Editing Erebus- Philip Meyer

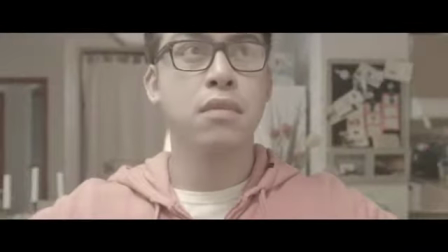(0:00)
Okay, here we have the original footage. Basically, how this video is gonna work is I'm gonna display the original footage.
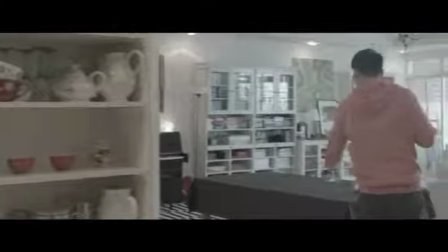(0:07)
Don't worry, I will announce it. And I will say what we basically did in each shot, sometimes even in the original video.
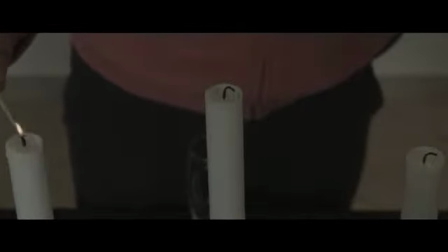(0:14)
For example, here we can see it's not a really happy atmosphere because it's the raw footage.
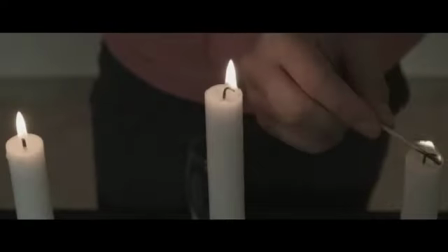(0:21)
Nothing is actually happening because, well, it is raw, you know.
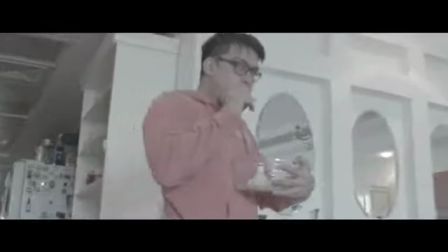(0:24)
And this is not the effect which we actually wanted to create, because we wanted to create a very, very happy effect,
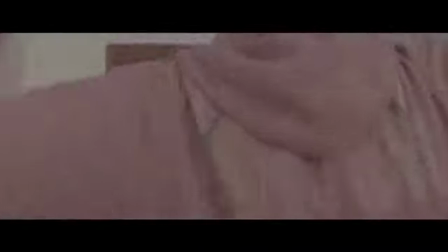(0:32)
a really an effect that is happy, you know, that portrays the character's happy mood.
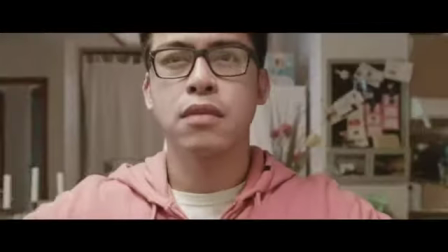(0:38)
As you can see, it's a bit dull. And then here we have played around with the offset, gamma, gain, contrast, shadows, highlights.
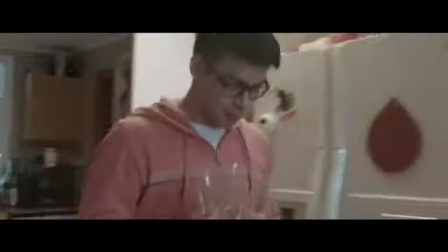(0:46)
Basically, this applies for every scene which we shot.
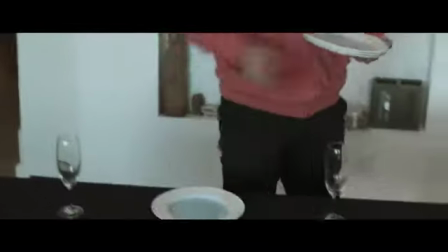(0:49)
You know, it's just this happy, really happy atmosphere which we wanted to get across, and I think we definitely managed to do that.
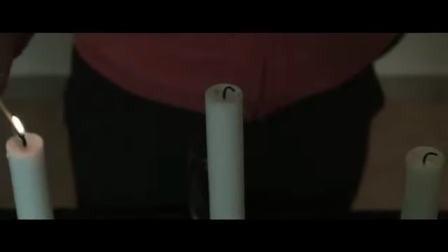(0:56)
I mean, come on, the colors are also nice.
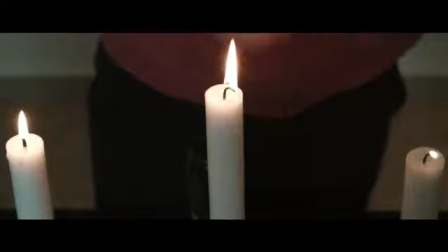(0:59)
They're all happy, you know, like really orange, sort of, you know, it just portrays the character's mood, which we, as I said, already wanted to do.
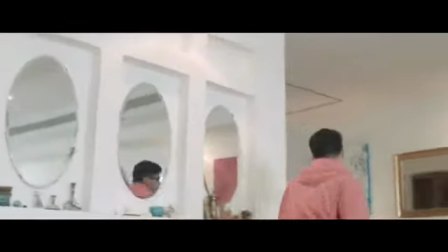(1:09)
And then you can see it's much more happier, much more exciting, you know, he's preparing for the party.
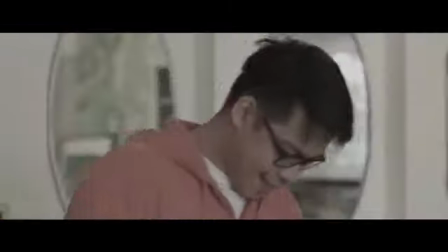(1:16)
And then here we are, we have the night, it's a bit more, and then here, it's the original footage again.
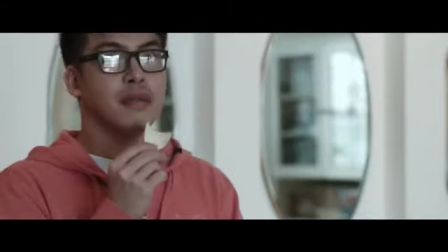(1:23)
As you can see, we shot a day for night.
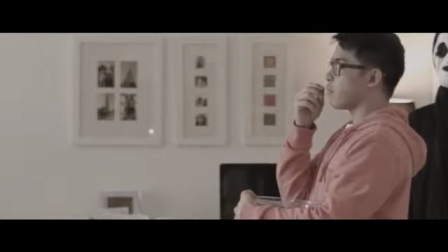(1:26)
Basically, it's a light scene where you have lots and lots of light, and you just make it dark in the editing process.
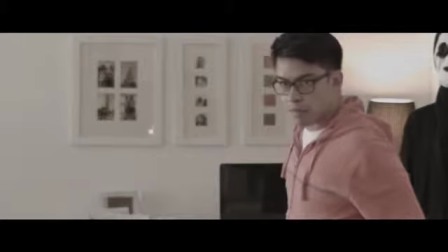(1:34)
As you can see, it's again the raw footage, as I said already earlier, you know,
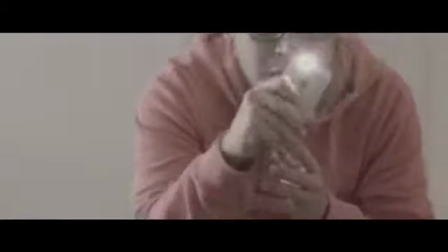(1:38)
we just have the protagonist just randomly, basically, staring into emptiness.
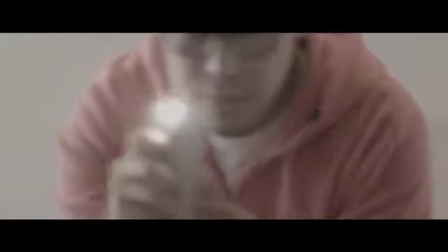(1:45)
You know, it doesn't look haunting, it doesn't look sinister or anything else.
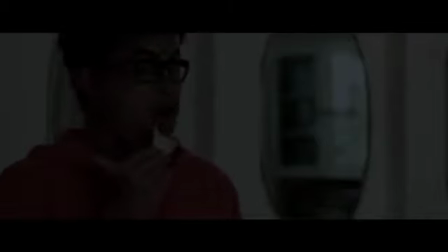(1:48)
Basically, what we did for the dark shot, we increased the blue output a bit, shadow highlight,
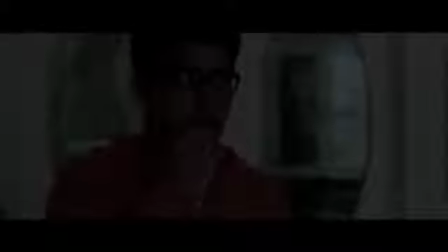(1:54)
gamma gain, offset, you know, just made it all a bit more darker, a bit more sinister, just a bit more scary.
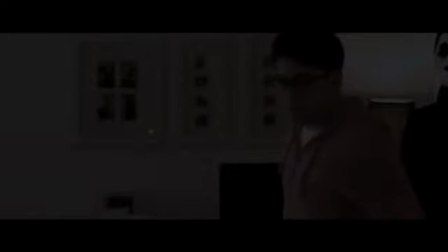(2:00)
And we really wanted to portray this fearful aura, you know, it's happening and it's suddenly fearful, suddenly not a place you want to be.
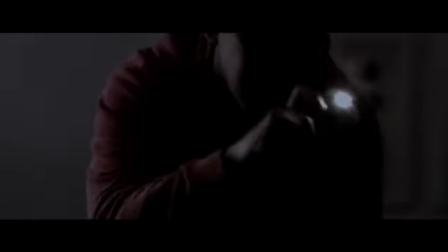(2:09)
For the torch, we used a mask application to just track it so that it still blinds it, you know, just adds to the haunting, because you can actually see shadows in the background, you know,
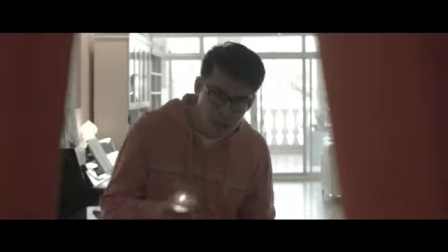(2:18)
and you don't know whether or not they're real or not. And then here is the original footage again.
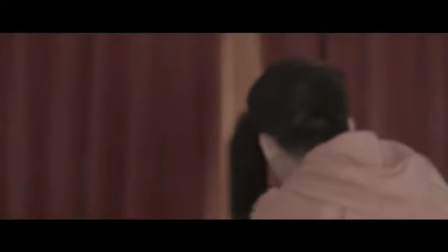(2:23)
As you can see, it's not really as scary. Basically, what you will see, what we did in the
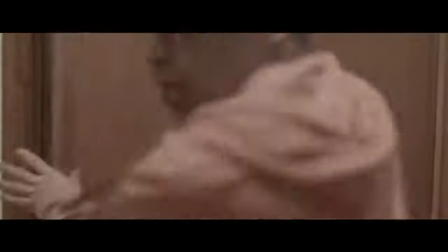(2:30)
edited version, we just decreased the curves, gain, gamma, blue output a bit more.
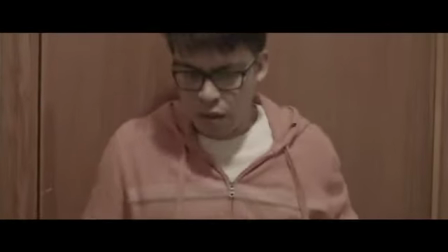(2:37)
It just looks a bit more dark and sinister, and you will
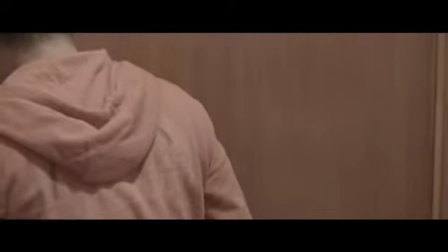(2:42)
it looks more, you know, it's still the continuation of the fearful aura.
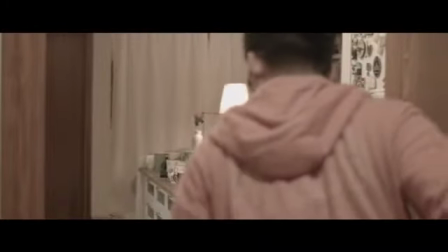(2:49)
And basically, this is what we want to achieve, because initially it's, as I said already, it's happy. And then we can see here, we've really reduced the background light. Before, it was really, really bright.
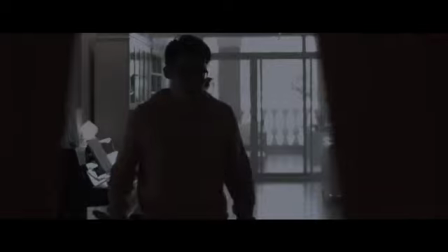(3:00)
Now it's all shadows.
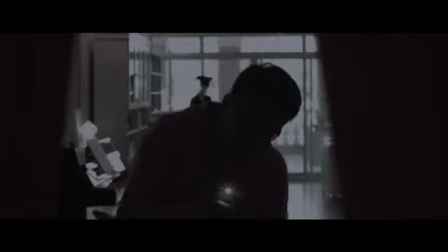(3:02)
You know, we wanted that because you don't know, is this now him walking towards the monster, or is it the shadow of the monster walking towards us?
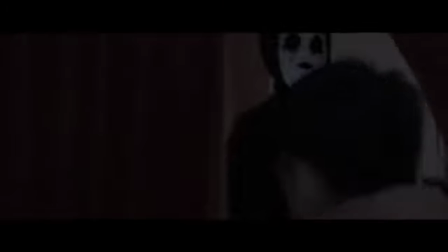(3:10)
And then here you can see nicely dark, scare is much more highlighted.
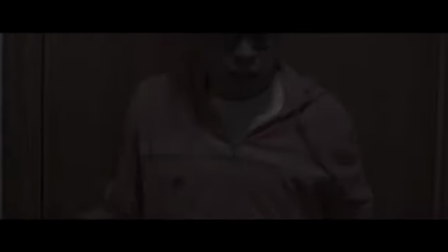(3:15)
It's not comedic, it's actually scary. And then basically, as I said already, blue gain, offset, you know, we just played around with that to really, really create this fearful tension building up.
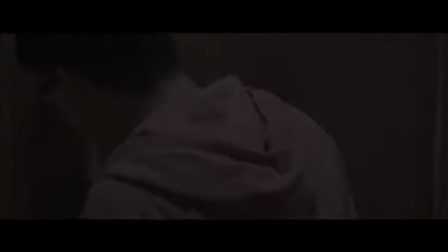(3:28)
You know, this is really the climax of the scene, because he just tries to run away from monster.
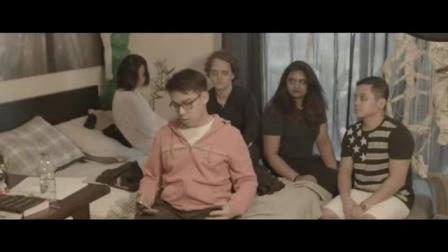(3:33)
Here we have the original, here we have the four dead friends in the background.
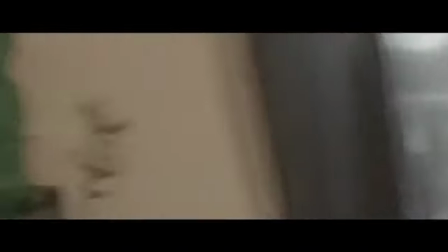(3:38)
Basically, what we did for these friends is that we used a mask application to track them,
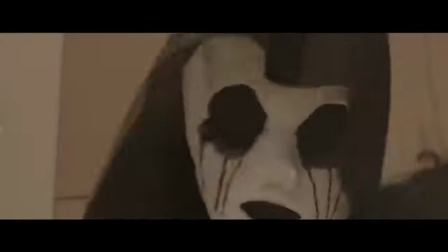(3:43)
each and every one of them, and you will see in the video to follow that it's basically really,
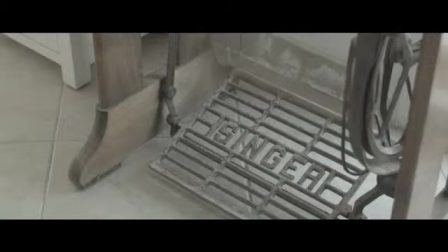(3:48)
really dark and scary. And then here for the singer, this is the original one.
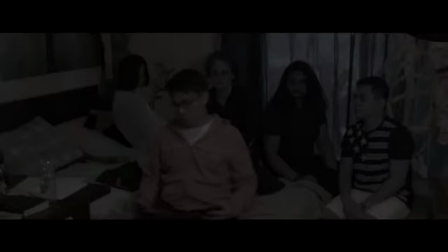(3:55)
Here we have the text. So basically what we did for the friends was that we outlined them, put all the colors down so they'd have a nice black and white effect. Basically, they look like ghosts with that, and that's what we wanted to achieve, because they did, you know?